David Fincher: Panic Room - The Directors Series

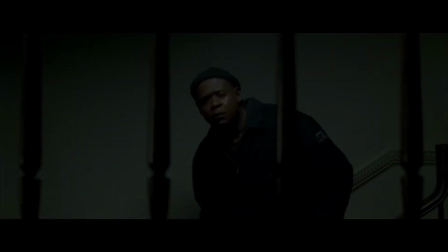4:07 Fincher's mise-en-scène is dotted with practical lights, creating an underexposed, moody image that is bolstered by a no-light approach,
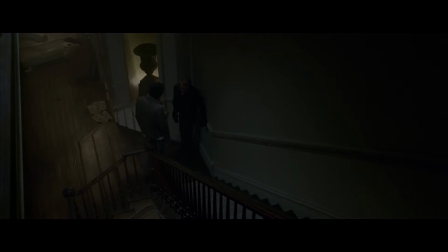4:13 meaning that Fincher and Hall sought as much darkness as they could get away with, primarily using the extremely soft light afforded by KinoFlow rigs.
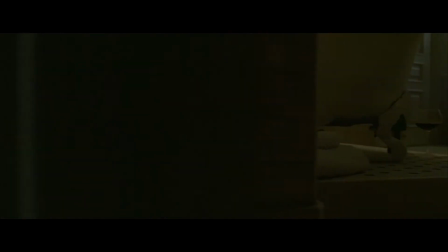4:21 A highlight of Panic Room's look is a constant, fluid, and precise camera that glides and floats through the house, as if unfettered by the limitations of human operation.
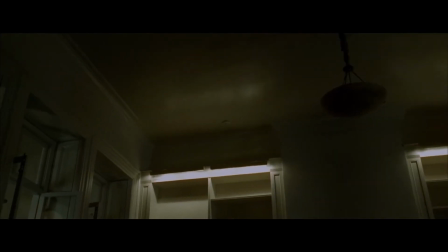4:30 This technique is achieved through the combination of a technocrane and CGI that stitches multiple shots into one seamless move.
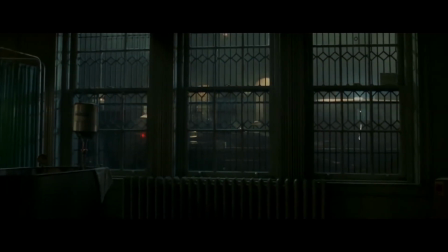4:36 The best example of this is the virtuoso long take that occurs as the burglars break into the house.
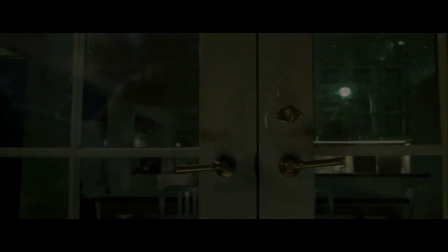4:42 We first see them arrive, and swoop through the house as they try various entry points, all the while taking the time to show us Meg and Sarah asleep and unaware of the impending danger.
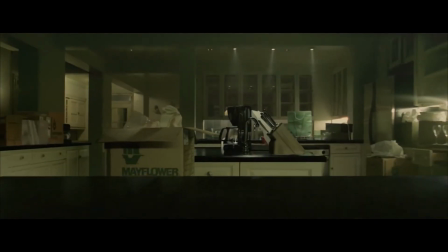4:51 This shot would have been impossible to achieve before the rise of digital effects,
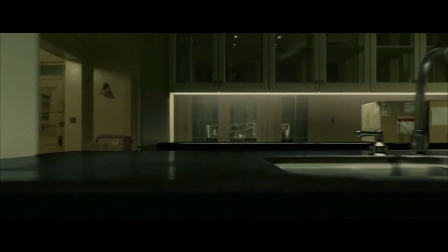4:54 a revolution that Fincher helped usher in due to his familiarity with the process from his days at ILM.
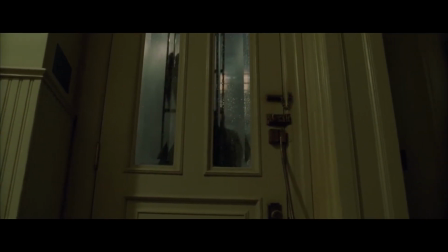5:00 Because of his natural grasp on digital filmmaking tech, he is able to turn this incredibly complicated shot into a thesis money shot,
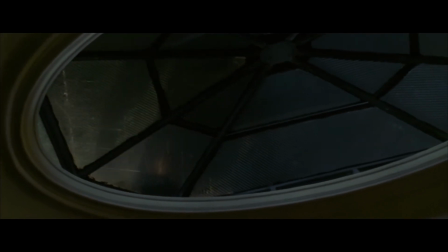5:07 condenses his entire visual approach for the film into a single moment, while effortlessly establishing the geography of the house and orienting us for what's to come.
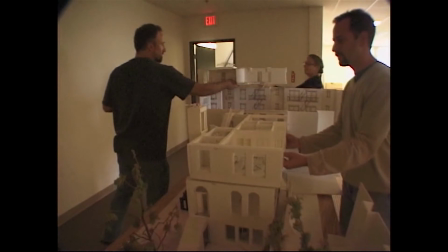5:17 In developing Panic Room, he realized he wanted to create the entire house as a singular,
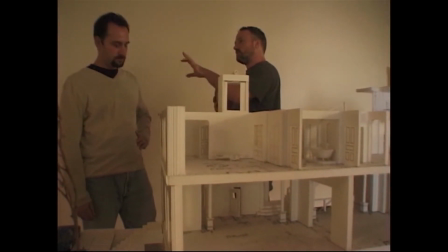5:22 contained studio set, so that he could exert complete control, a la Alfred Hitchcock's Rear Window.
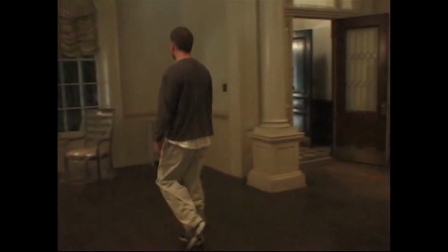5:29 Toward that end, he hired Seven's production designer, Arthur Max, to construct a fully featured house as one continuous structure inside a large soundstage,
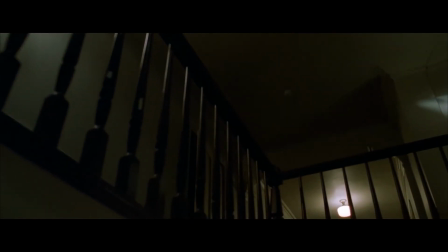5:37 with walls and floors that could be flown out to accommodate a camera gliding through the set.
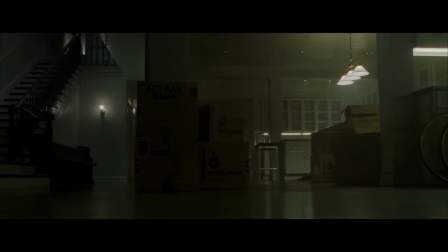5:41 Max's work here is nothing less than masterful, as nary a seam of the complicated construction exposes itself throughout the entire film.
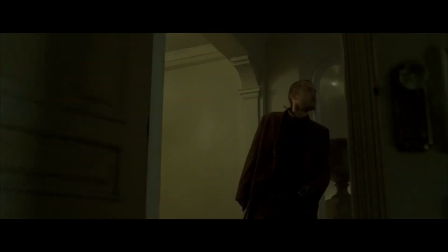5:48 The same could be said of the fluid edit by editor James Haygood, working in collaboration with Angus Wall.
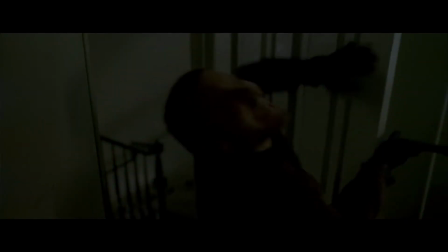5:54 Panic Room is Wall's first feature editing job for Fincher, and his success here has led to continued employment in Fincher's later features.
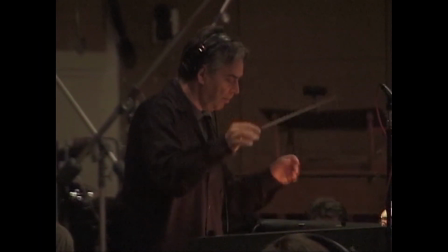6:02 After a brief hiatus during the production of Fight Club, composer Howard Shore returns to Fincher's fold with a brassy, old-school score that oozes intrigue and foreboding.
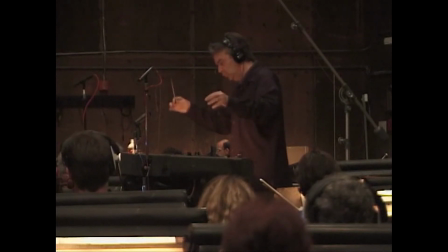6:11 During this time, Shore was consumed with scoring duties for Peter Jackson's The Lord of the Rings trilogy, so Panic Room was an assignment taken on precisely because of its low musical demands. As it turns out, Shore's work in Panic Room is generally regarded as some of his best and most brooding.
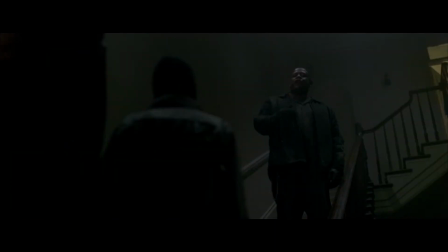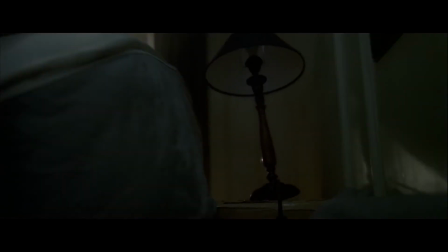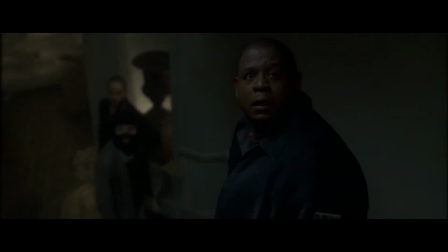6:36 The score is complemented by a superb sound mix by Fincher's regular sound designer Ren Kleiss.
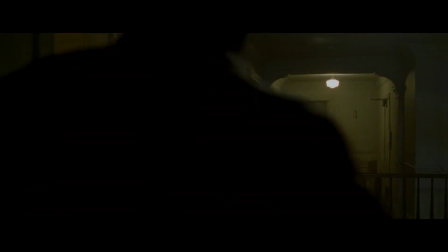6:42 When done right, genre is a potent conduit for complex ideas and allegory, with real-world implications.
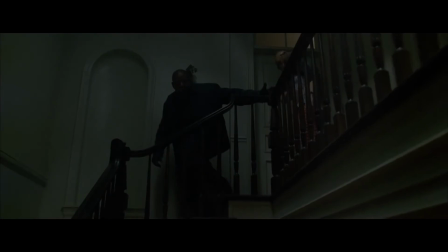6:48 Panic Room is essentially about two women fending off three male home invaders, but it is also about much more.
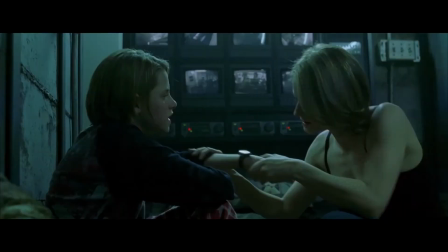6:54 The surveillance state, income inequality, the switching of the parent-child dynamic, the list goes on.
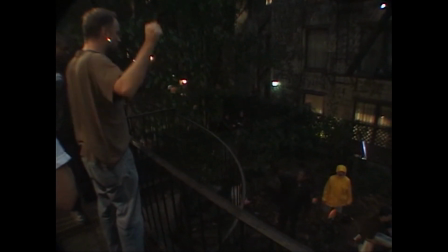6:59 A visionary director like Fincher is able to take a seemingly generic home invasion thriller and turn it into an evocative exploration of resonant themes and ideas.
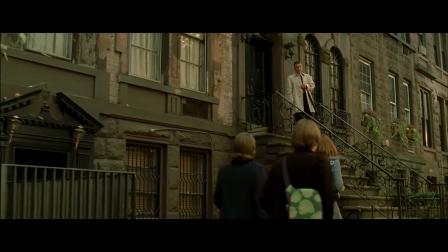7:07 For instance, Panic Room affords Fincher the opportunity to indulge in his love for architecture, letting him essentially design and build an entire house from scratch.
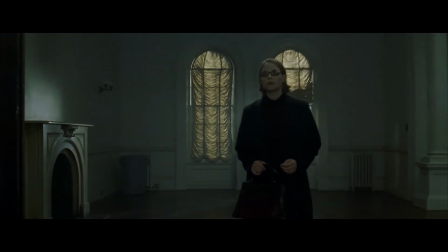7:15 The type of architecture that the house employs is also telling, adopting the handsome wood and crown molding of traditional brownstone houses found on the East Coast.
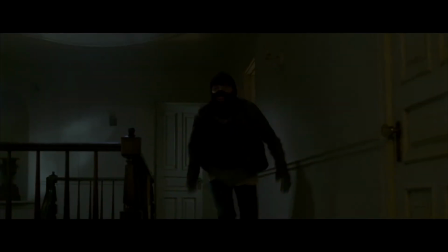7:23 Architecture also serves an important narrative purpose,
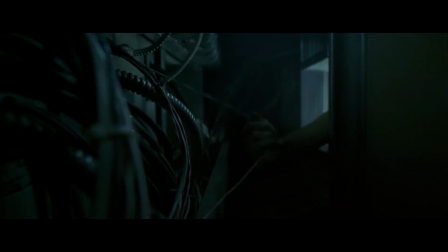7:26 with the story incorporating building guts like air vents and telephone lines as a dramatic hinging points that obstruct our hero's progress and build suspense.
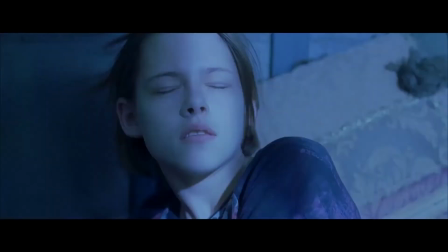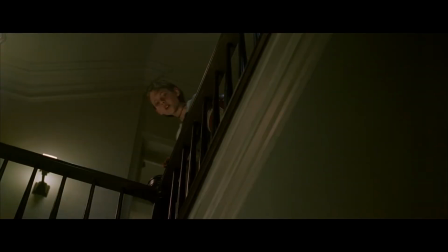7:39 Again, Fincher employs low-angle compositions to reveal the set ceiling and a bit to communicate the location's realness, as well as instill a sense of claustrophobia.
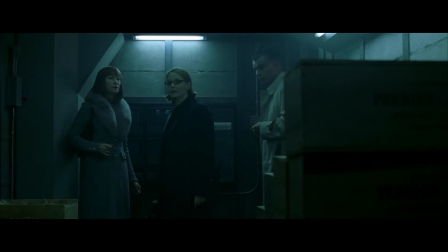7:49 Fincher's fascination with tech is woven directly into the storyline,
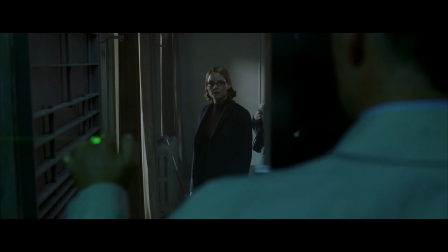7:52 which allows him to explore the dramatic potential of a concrete room with a laser-activated door and surveillance cameras and monitors.
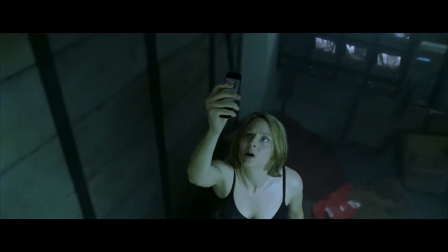7:58 The twist, however, is that despite all this cutting-edge technology, well, cutting-edge in 2002,
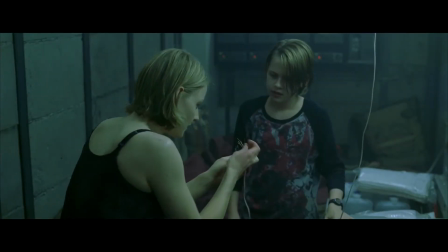8:04 both the protagonist and the antagonist have to resort to lo-fi means to advance their cause.
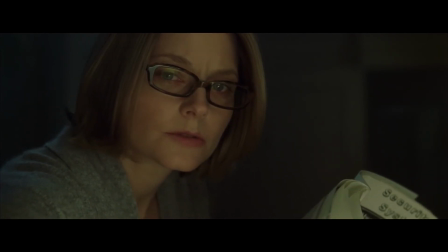8:10 Another aesthetic idea that Fincher had been playing with during this period is the idea of micro-sized objects sized up to a macro scale.